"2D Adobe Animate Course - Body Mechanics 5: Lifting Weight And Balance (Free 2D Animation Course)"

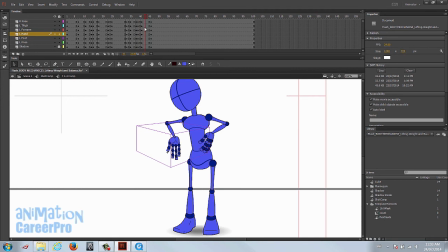Okay, so he settles, lifts it up and settles. Let's give it about 4 frames.
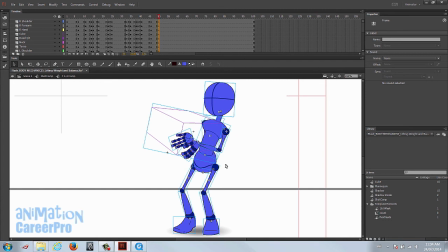Just a bit of an ease. And we'll keep, select just about everything except for this cube. Let's bring the pivot down to his left heel. And we'll just settle him back a little bit. We'll adjust the cube later for this. Okay, so we settled him back. It's actually really good.
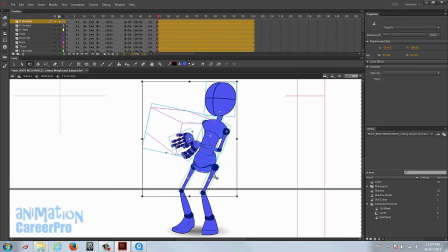Let's do... give him a little bit of a bend in the knee. This will help to communicate to the audience that this block is really heavy as he's settling with it on his chest. It's causing him his knees to bend a little.
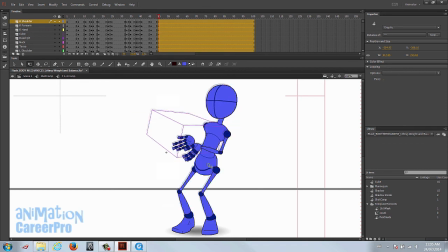So we'll just scrub over that. That'll be a nice ease. Move the head a little bit just so everything isn't too stiff.
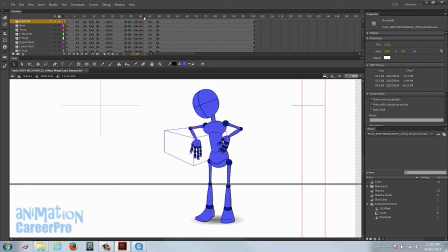We want to avoid stiffness. Now that he's settled, we can hold him for just a beat.
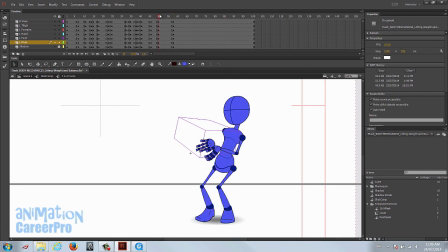So I'll hold them for 8 frames. So right after that settle, we're just gonna have an 8 frame hold. So just set a row of keys, and then we'll go down the timeline. Let's do 4 frames, and we're gonna anticipate him, and we're gonna bring this his left leg back.
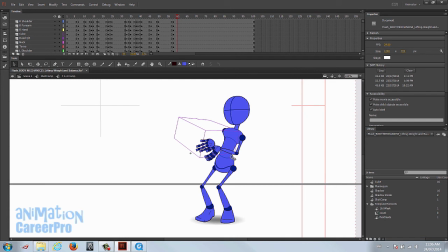That's the leg that's been planted the whole time. You can use the energy in that leg to push his body forward and help him with tossing this cube. So we'll go 4 more frames down the timeline.
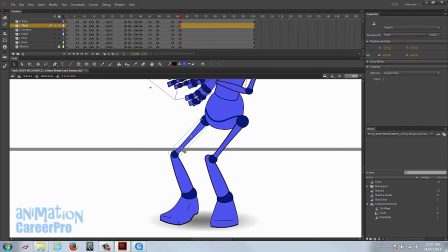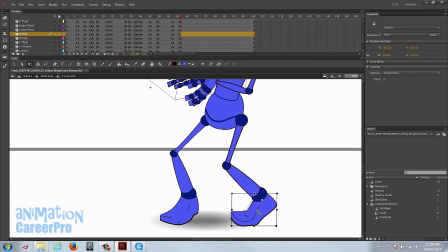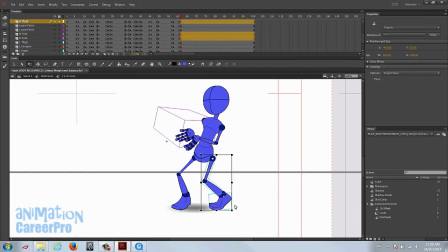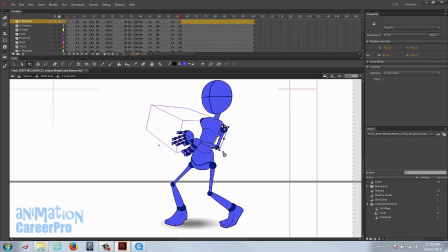So we have the leg kicking back and the elbow, left elbow kicking back a little bit.
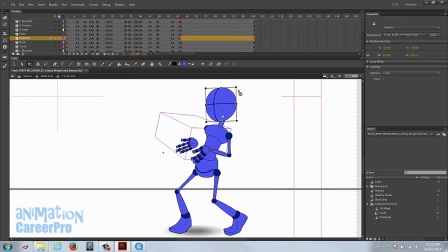That's going to help with the anticipation. And then we can tilt his head down a little bit.
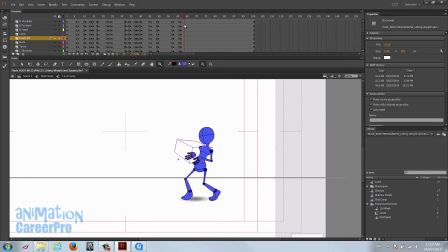Let's do an ease on this as well, just to help with the momentum. Let's just do maybe 3 frames.
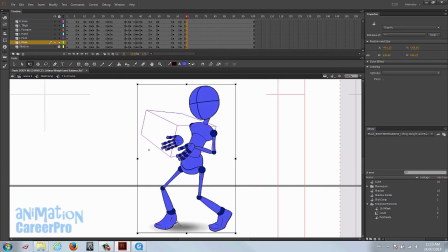The weight's on both of his legs. We'll put it on this heel. Actually, we'll put it on this toe. So I'm just going to give him a slight ease. Okay, so this is just going to be really subtle, and then he's going to toss it. So let's give him 2 frames down the timeline to throw it, and we'll go into an extreme pose.
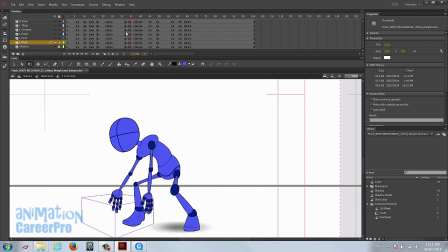So I'm just scrubbing over our work to take a look at what we've done so far.
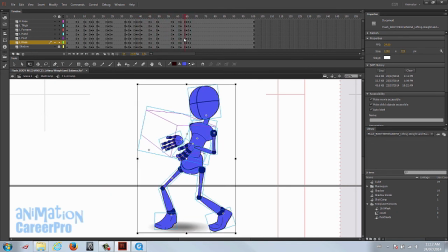All right. Yeah, so this foot moving over, it's a step. We actually have to have a pose that's where his leg is, his foot leaves the ground before it makes contact.
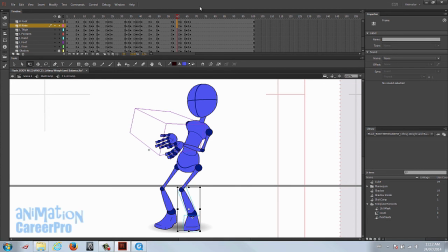So let's... we could do it in our in-betweening, or we can do this now. It really should be a key. So I'll bend the entire leg, even at the hip and at the knee.
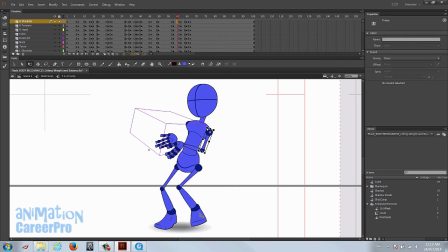We won't key an entire row for the entire body because we're only moving those 3 pieces, but that is a key pose because it defines the main action.
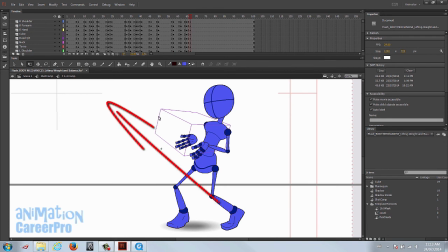We're going to bring him into a pose where his body is going to be at about a 45 degree angle towards screen left, and he's going to be launching this cube.
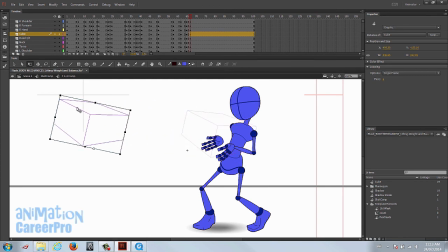So let's just move it out of the way for now so we can start posing him out.